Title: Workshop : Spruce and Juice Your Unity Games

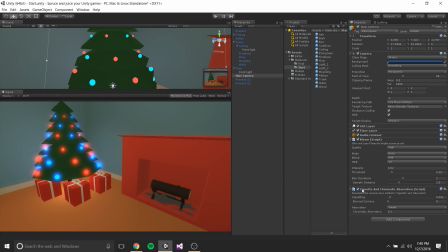(29:46)
I would like you to find me a first-person shooter that doesn't use vignetting. All of them, especially because it drives your focus to the center of the screen, all of them use it at least at some, like in some point, in a subtle way. Oh, I'm sorry.
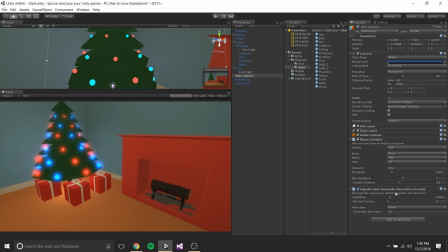(30:02)
Yeah, he asked, would vignetting work for like a first-person application, in like a first-person game or a first-person shooter or something. So then we're also going to bring up our blurred corners just a little bit because those are kind of nice.
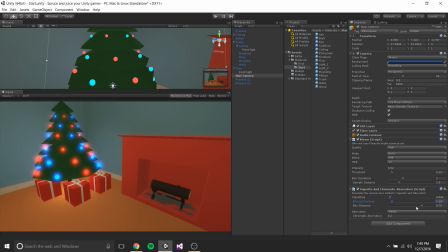(30:15)
But we're gonna get blurrier here in a minute. And then chromatic aberration is a weird one because it doesn't really work for a lot of things. It does this, makes things really funky. I like it in some contexts, but this is not a context where we need it.
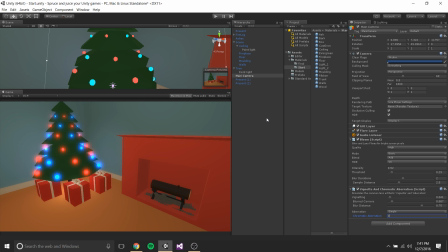(30:30)
So we're going to bring that down to 0. All right, so that's good. Next thing we're going to throw on is some depth of field. This one is one that you can, I love it, but you can easily overdo it, and it's easy to really make it jarring for players. So we're going to go ahead and throw on depth of field. Oh boy, that's the wrong one.
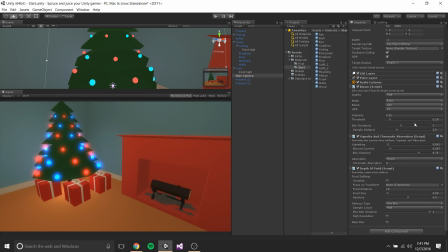(30:52)
So if we throw on depth of field, what is cool about the scripts is it got this cool visualize thing.
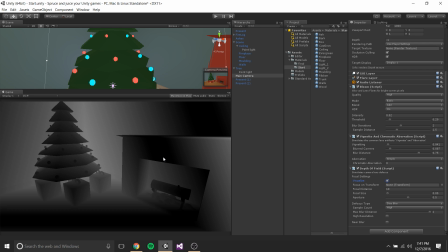(30:59)
Everything in black is visible, question mark, and everything in white is going to be blurred a little bit. And so we're just going to quickly adjust. You can change your focal size, and so that's how much is, like how big of a band you have, and your aperture is how sharp the cutoff is.
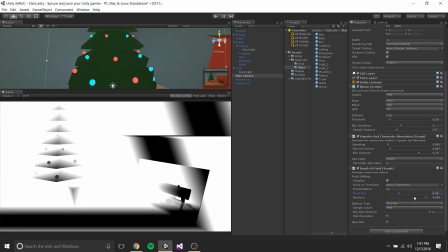(31:15)
So you can see there's the band. And we're just going to adjust that so that the tree is the main focus.
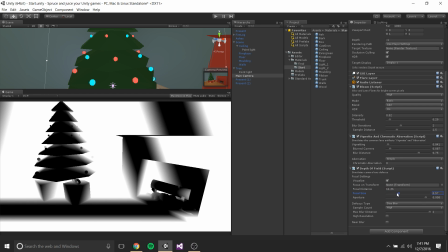(31:21)
This is one of those things that probably wouldn't work super well in a first-person shooter type context.
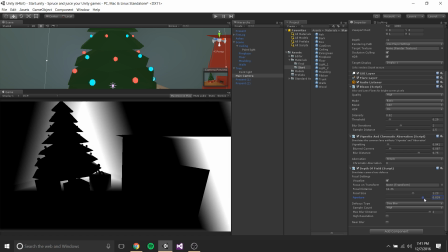(31:27)
I am currently working on a project that with Aiden that it kind of works well in,
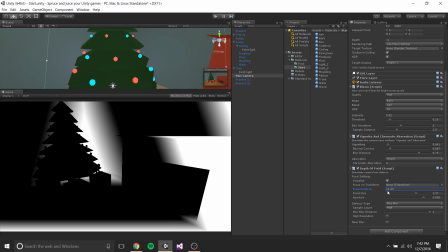(31:32)
but it's finicky, and it usually takes scripting to adjust the focus based on what you're looking at and stuff.
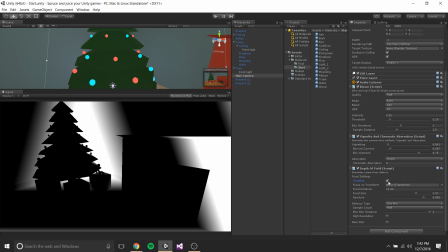(31:38)
So we'll call that good for now. We're going to make it a little rough. You can see now that kind of the corner of the,
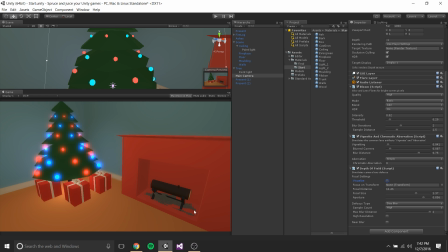(31:43)
you can't really see it on the projector, but the corner of the mantle and kind of the background is a little bit blurrier. All right, so that's already like an incredibly different scene from the one we started with.
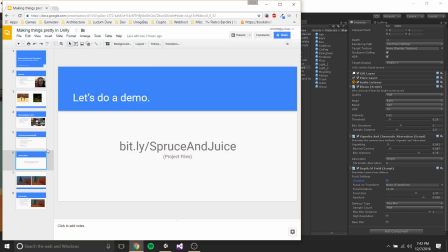(31:56)
I can pull up, I have a picture actually of the scene we started with here. This is the scene we started with.
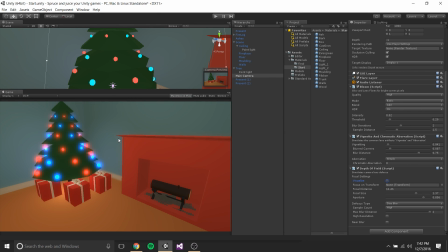(32:02)
And this is what we have now. So it's definitely a lot different, and I did that in like 15 minutes in front of you. So think about what you could do if you sat down for maybe even an hour and really tweaked those sliders. So I'm going to show you a couple more things just so you know you have them at your disposal.
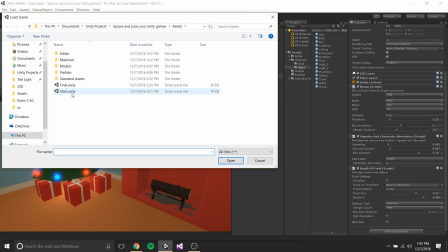(32:19)
I'm going to go ahead and open up the scene just to save some time. And there's a couple other really cool, fun
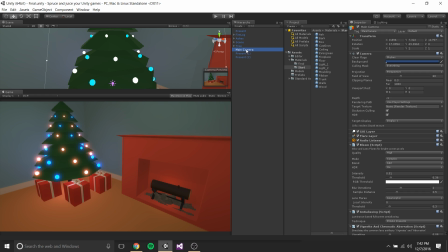(32:28)
effects you can do, and I encourage you to delve into the standard effects yourself. You can do stuff like edge detection, which gives your game this really nice, like, cartoony feel. Like, just by clicking a checkbox, I've turned it from a nice, like, warm,
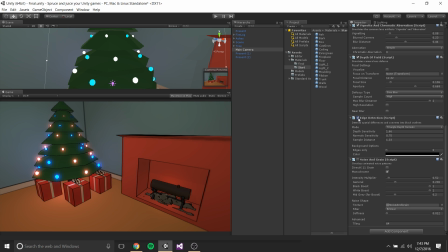(32:44)
gamey scene to a cartoony, almost Borderlands style looking scene. And then also you have noise and grain, which you probably won't even be able to see very well on the screen, but this even sells the comic-y feel that comes with edge detection even better.
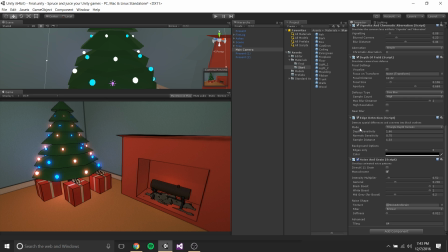(33:02)
It really feels like I'm looking at a piece of paper now. And that's 2 scripts and some sliders. And it took me about 10 minutes to do before this presentation. So yeah, that's kind of a summary of the things you could do with standard effects in Unity.
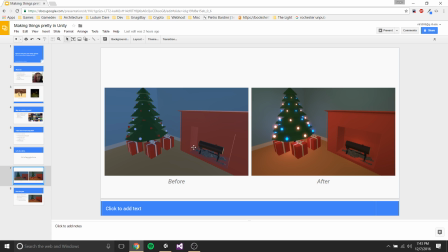(33:18)
So yeah, here's a nice little before and after comparison. You can see we got rid of that weird blue color and the shininess of everything. And this feels like a lot more nicer and inviting than this cold, weird room here.
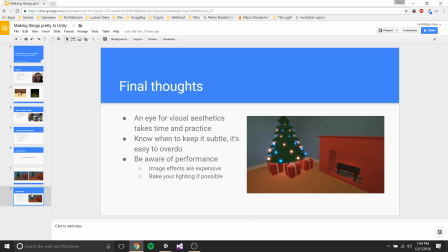(33:33)
So some final thoughts.
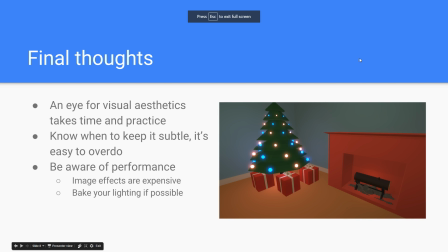(33:36)
An eye for visual aesthetics is not something that like happens overnight, and I wouldn't even say that I'm good at it. It's like it takes a lot of practice. Just like the big key that I would like, the big takeaway for me at least is know when to keep it subtle, and it is very easy to overdo.